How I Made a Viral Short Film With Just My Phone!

So what I have to do is to use the wide angle in my iPhone. It's built in an iPhone. Then you climb back somewhere or you climb somewhere up. Then you focus it to be like drone. So let's watch this.
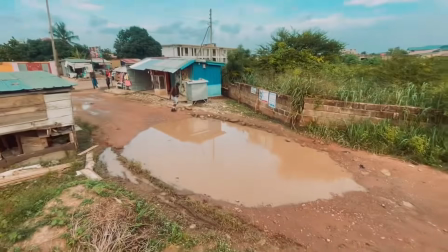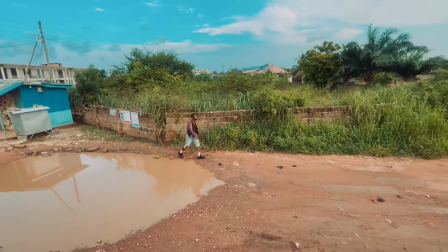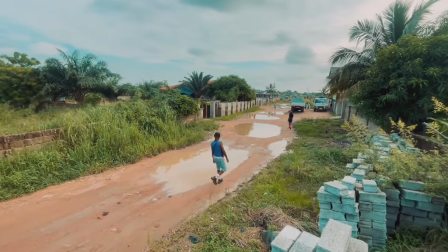Believe me, this is amazing, honestly. Now we are going to another cut. I call it suspense match cut. In a situation where the same thing, what's happening, a similar thing that happened in this particular scene is what is going to happen in the next scene.
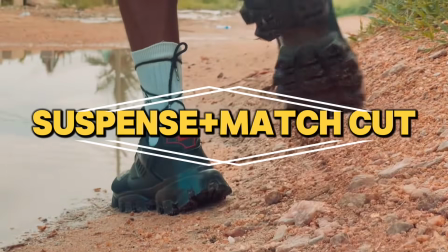And especially in a something like action movie, you are going to match it to, for the viewer to feel the suspense. So let's watch this closely.
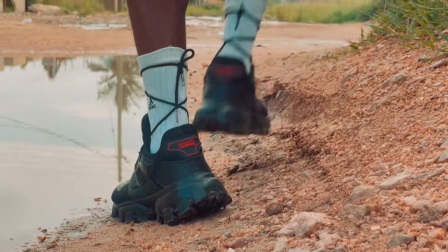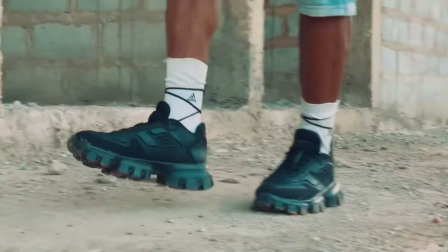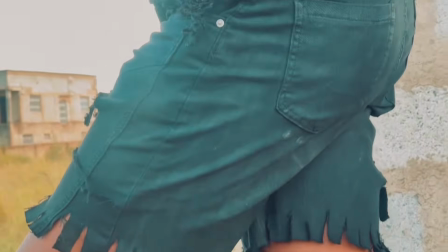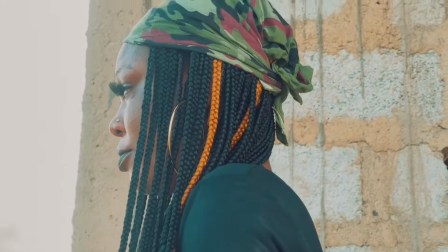Okay, can you see that? I cut from the shoe, then I pull to the another person's shoe.
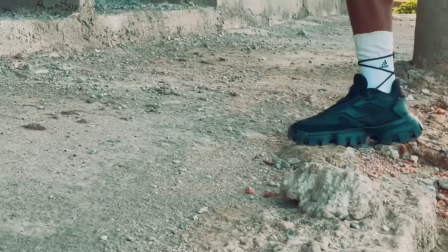Then you see, I'm not showing anybody face now. I'm just capturing shoe.
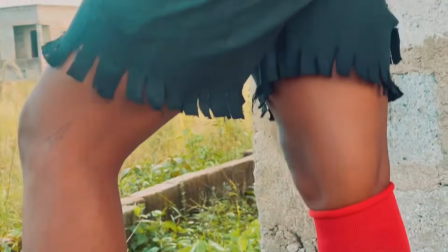You know, as a viewer, you will be thinking like, what's going to happen here?
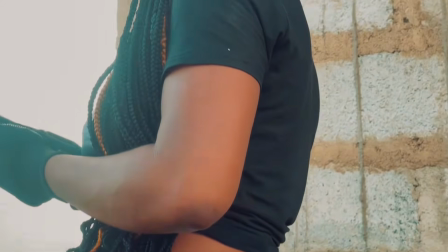What's really going to happen here? Was you can be predicting, you are in suspense. So here I'm going to get another thing that I call dramatic cut.
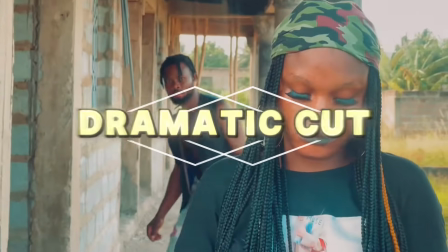This is where I go with the dramatic cut. You capture from the front, you capture from the back, you match it together, it will go.
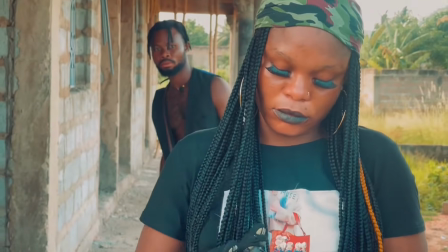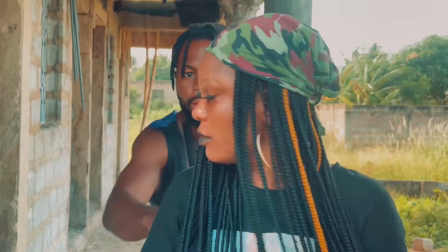This is what I call cut away shot. Here there is fire here.
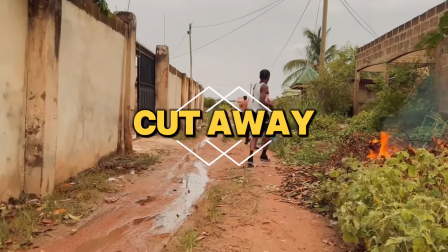There is the fire burning there. Then after what happened in this scene, then I have to cut the fire.
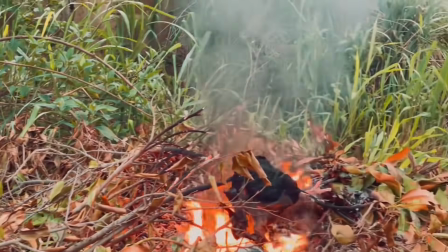I have to take a shot of the fire.
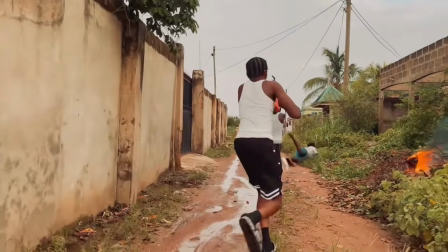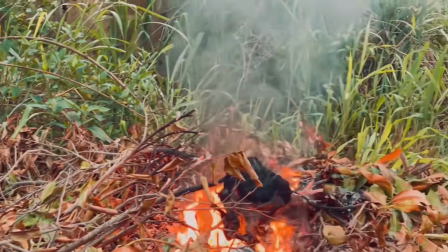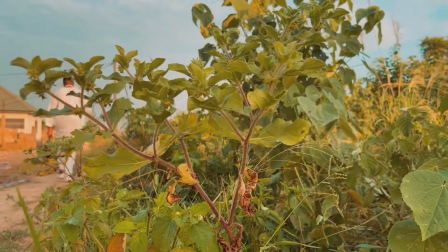I will position my camera in one particular place or in one particular object.
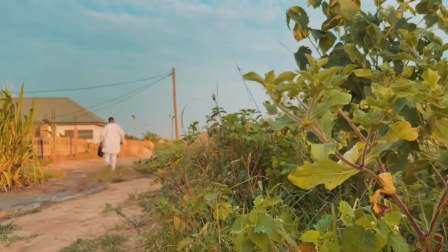The actor will just walk in.
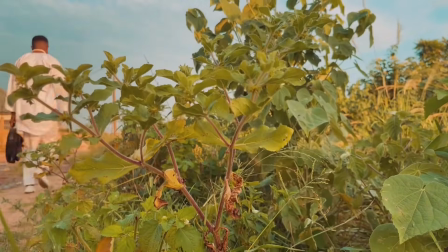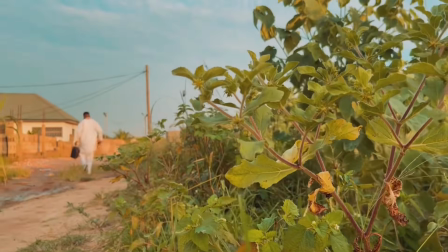Slide shot. This slide shot, you don't really need the slider to take it. You can actually take it by yourself with your. I shot every video here you are seeing here with handheld and with my iPhone. So first, you have to position the camera if you want to take down slide shot.
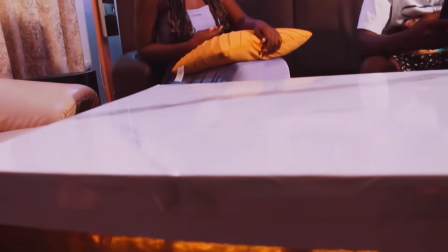If you want to slide up, then you have to put the camera down. Then you take it slowly.
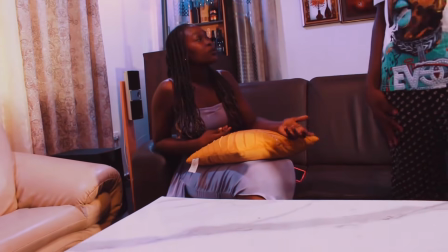While the actor is already in action, you take it slowly and slide up.
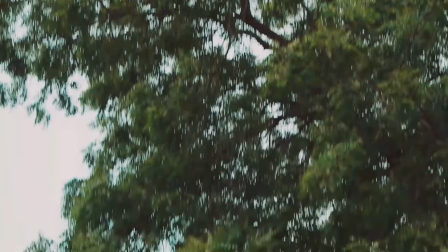Then the same thing here, if you want to take it from up, while the actor is already in action, then you put the camera at the up and slide down.
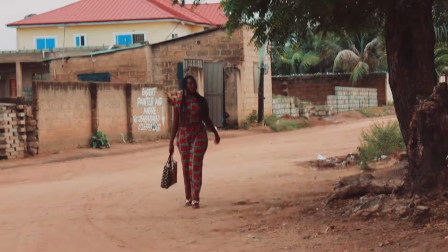Then this is another one.
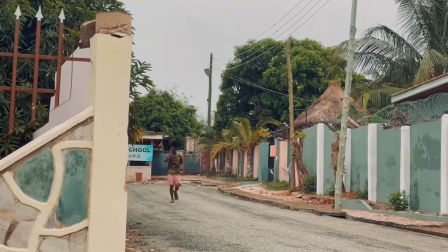So if you want to you put the camera somewhere and pan to the, left or right. POV shot. So this is in a situation whereby someone is standing behind object or behind a place. Then you have to find somewhere hide in that and take the person far, something like this.
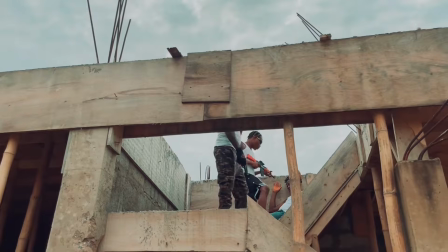You can see I'm not clearly focusing on the character.
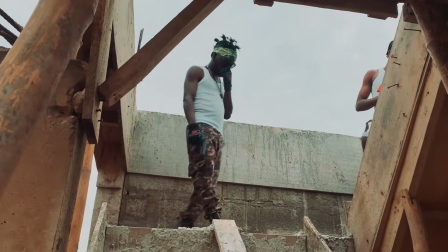I'm focusing on what is surrounding. Okay.